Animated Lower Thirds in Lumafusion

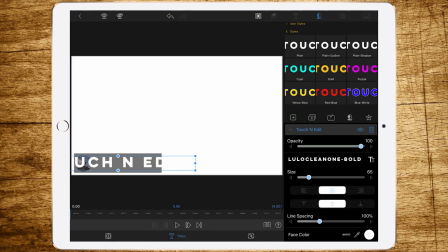242s
I'm using a thicker one, and as you see, this font is very long compared to its height,
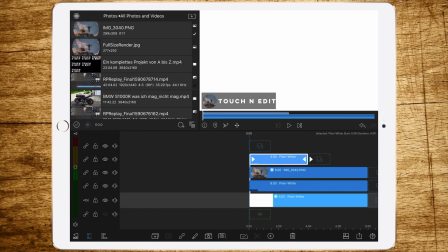251s
so we are going to need to adjust the length of the gray frame
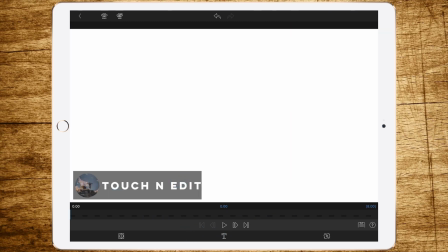259s
until the font or text fits better.
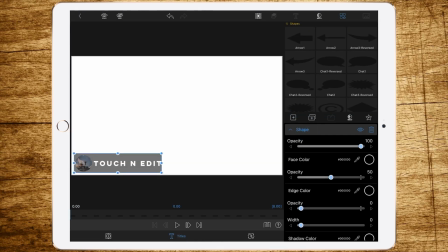I think like this should be all right. Now we're able to make the font a bit thicker or bigger,
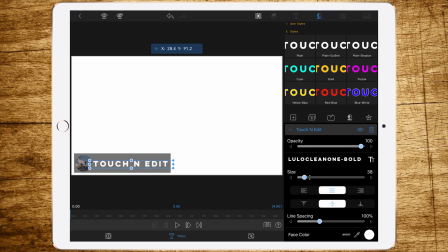281s
and we still have enough gray frame around it. Okay, that looks good so far.
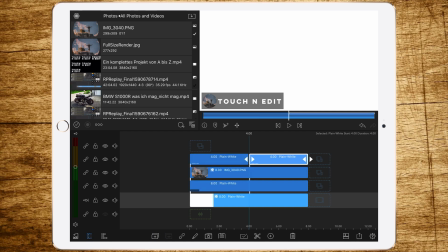289s
Now add another overlay title, or you can just copy the old one and delete the text,
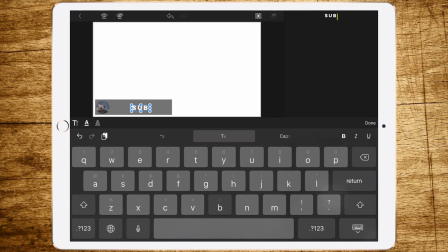299s
or adjust the text and call it subscription or subscribe.
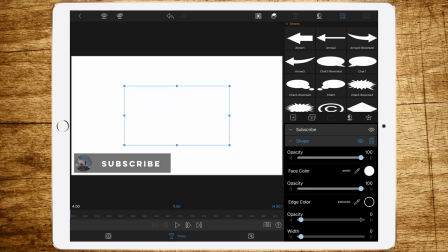307s
Then add a shape, also a rectangular shape, and change the face color to red.
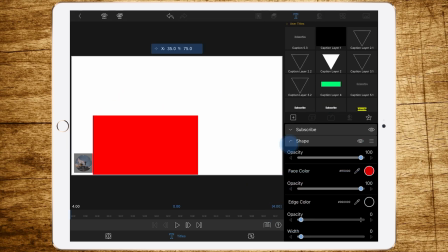314s
So we are going to make a subscribe button now. Of course, we have to change the foreground and background,
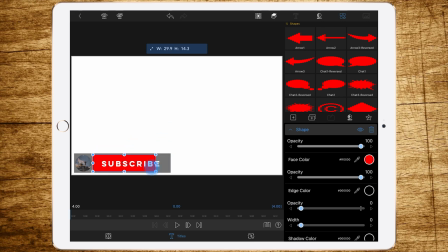323s
so the red has to be behind the text, so it looks like a button. Make sure you still have a nice gray frame around the red button, because otherwise it would look weird.
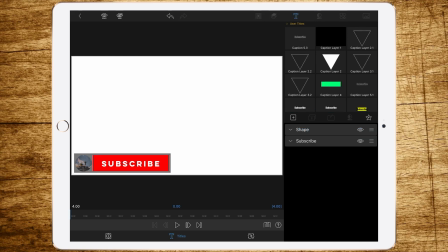338s
We have added all elements now, and now we are going to fine-tune the position of them. So we want everything to be right in the middle, so lined up.
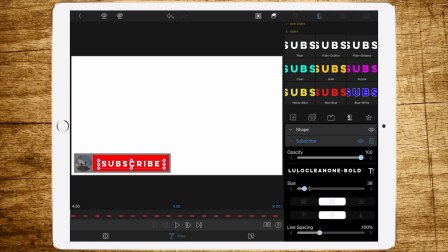350s
So we are adjusting the height of the font a bit, because it's not right in the middle.
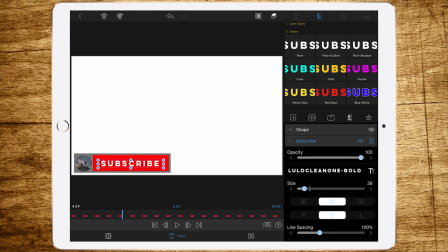363s
I think we have to change the red shape also, a bit smaller.
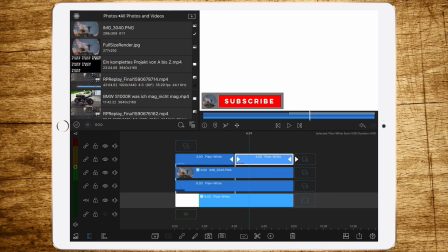379s
I think that looks better.
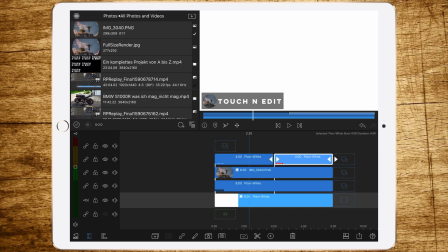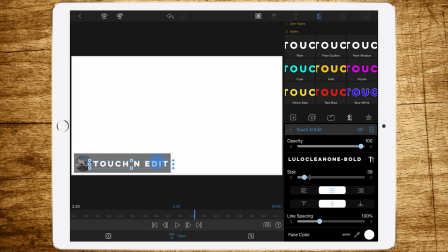392s
Let's also adjust the height of our channel name so it lines up with the text of the subscribe button.
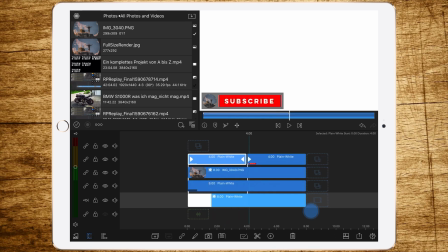401s
Okay, that's it so far with step one. We have added all the elements we need, and now we are going to animate those,
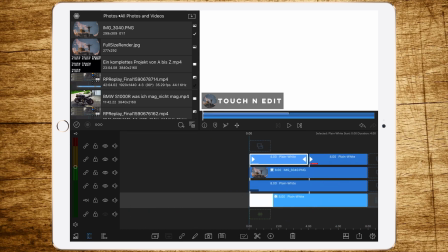409s
so we are getting a more vivid animation and more popping lower third. Therefore, we are starting with the gray frame behind all the text and image.
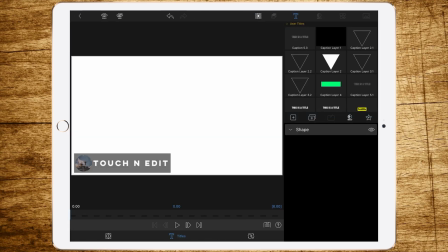422s
Double tap the first overlay title and go to frame and fit.
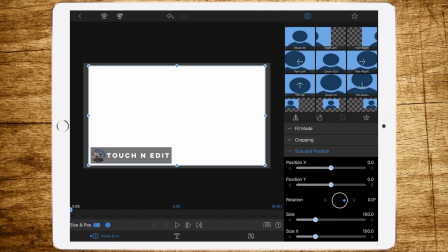428s
Now add a keyframe at the first frame and change position X to -100 until the whole gray frame disappears. It's easier to use straight integers because they are easier to remember, and we are gonna need this later, you will see.
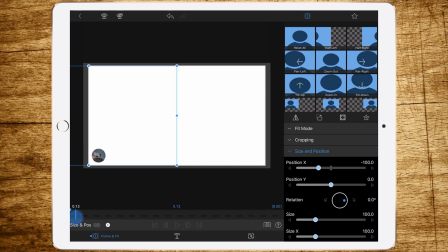448s
Now we are moving on 10 frames and adding another keyframe. And we are sliding position X to 2 because we are going to create a bounce effect.
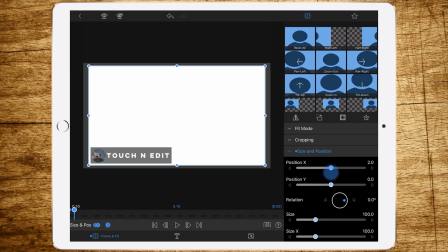464s
So to create the rebounds, we are sliding it a bit more than we are needing it. So 2 or 3. Let's have a look. I think 3 is perfect.